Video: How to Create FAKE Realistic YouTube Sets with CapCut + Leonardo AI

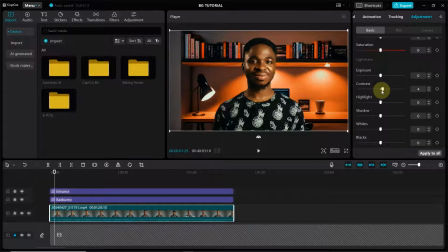Once you click on the adjustment, we want to touch in the contrast to about 5. I'll give it value 5. And the highlights, I'm going to give it -3. Then the shadows, I'm going to make it -3 as well.
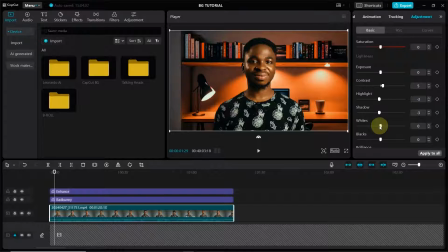And also, I'm going to make the whites -3, just so to reduce the whites on my face to make the image blend more.
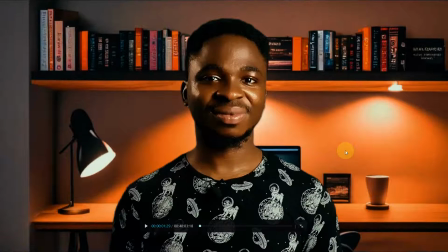And then I'm going to crush the blacks to -5. -5 is too much, so let's do
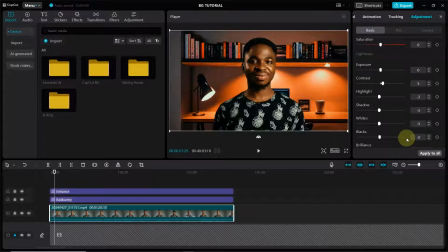-3. Okay, -3 is too much as well. I'm going to do -2. -2 is fine.
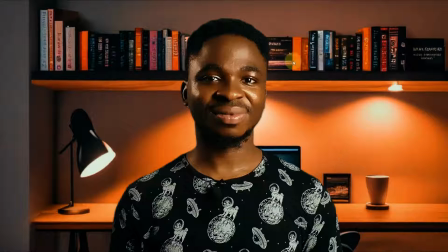Okay, yeah, -2 is fine. So I'm not hiding any information. You see, there are still information in my hair here. We still have information in my beards, and nothing is crushed.
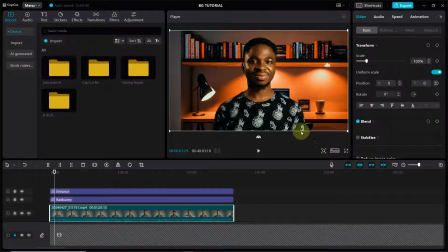Once this is done, the next thing I want to do is to come to the video and see if everything comes up really nice. Of course it does. The next thing I want to do is I want to touch the background a bit.
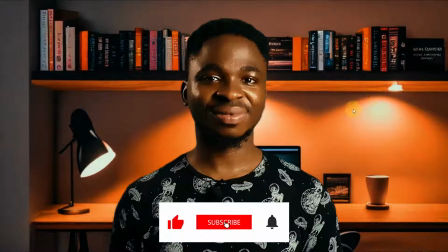If you check the background, you will see that the image behind, the background image, is too shouty.
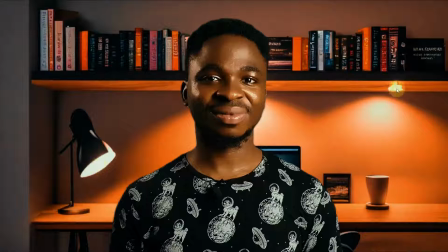The lights here are too bright, the whites are too bright, the highlights are also so bright, and also it is still competing with my face here.
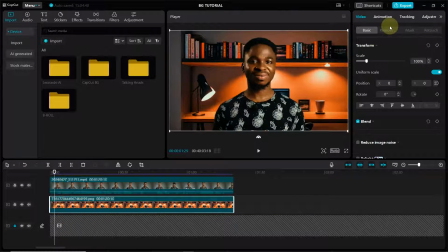So what we need to do is we need to tone this down a bit. To do that, we're going to select the image and also we come to adjustments, and then we reduce the highlights to about 6, minus 6, and then we reduce the whites to about minus
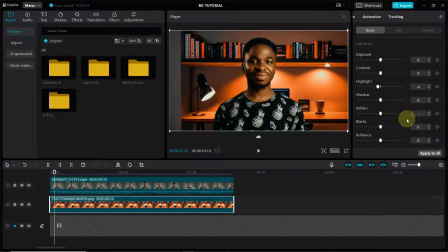3. Minus 3 is good. Minus 3.
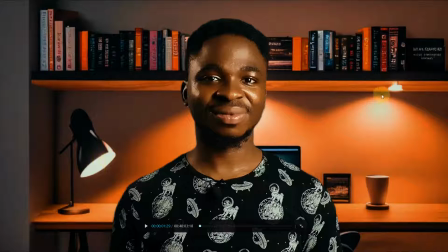Yeah, as you can see, these whites, notice what happened here.
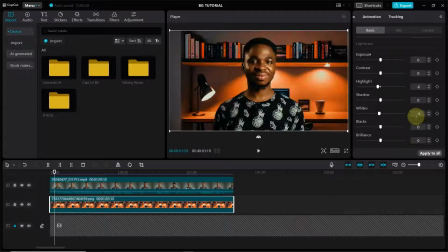This white was reduced the moment I touched it. See what we had initially. Pay attention to this white. It's bright, but now see what we have now. Minus 3. Okay, so you see it now.
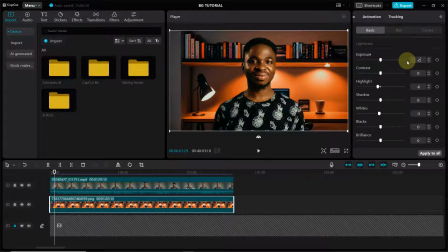So then we're going to take down the exposure to about minus 2. Even better.
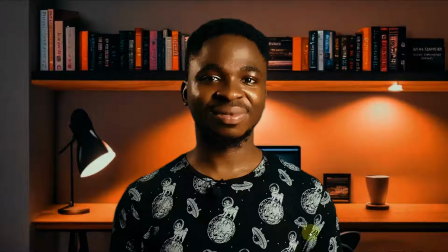So you see, we'll take down the exposure to about minus 2, and this is looking really good.
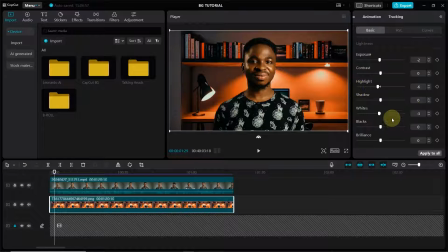The next thing is we want to touch the blacks a bit. So I'm going to make the blacks minus 2 as well.
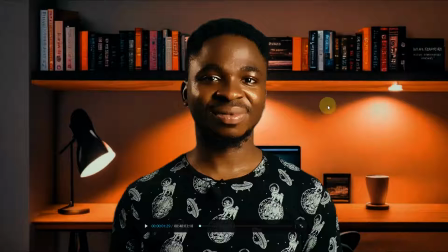Oh-ho! So now, minus 2, everything is looking beautiful now. It is not competing with my face. The background is nicely dealt with.
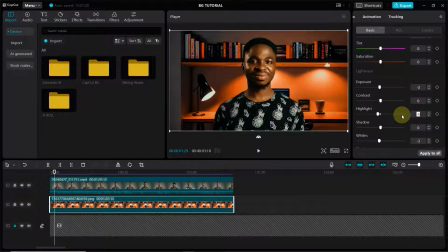Another thing we want to do is, let me make this highlight minus 4 rather. Okay, so another thing we want to do is we want to add, let me reduce the value of these blacks to minus 1
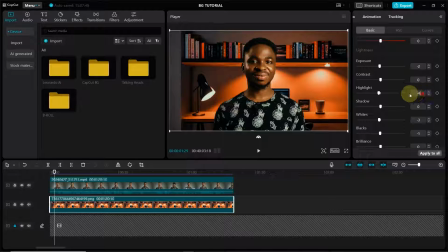and also the highlights to minus 3.
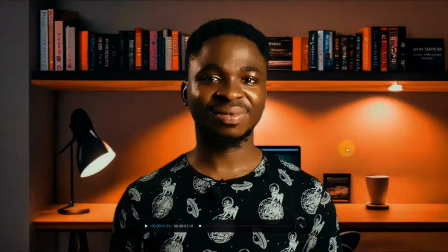Okay, let's see. Okay, beautiful. The next thing we want to do now is we want to add some depth of field to the background image, so it's going to make it look more natural.
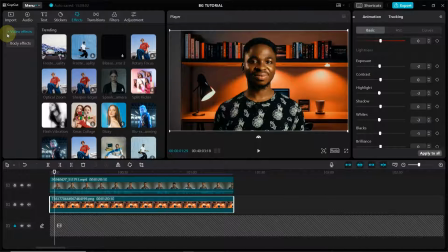And to do that, I'm going to click on effect, and under effect I'm going to click on lens,
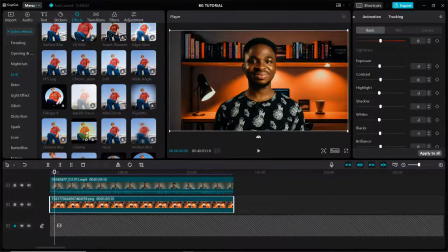and I'm going to find blur.
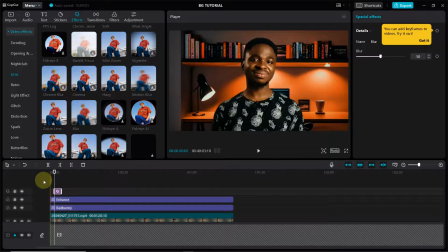So blur here, you don't want to, if you click this, it's going to make the whole image blur, and this is not what we want, of course. So let's delete this.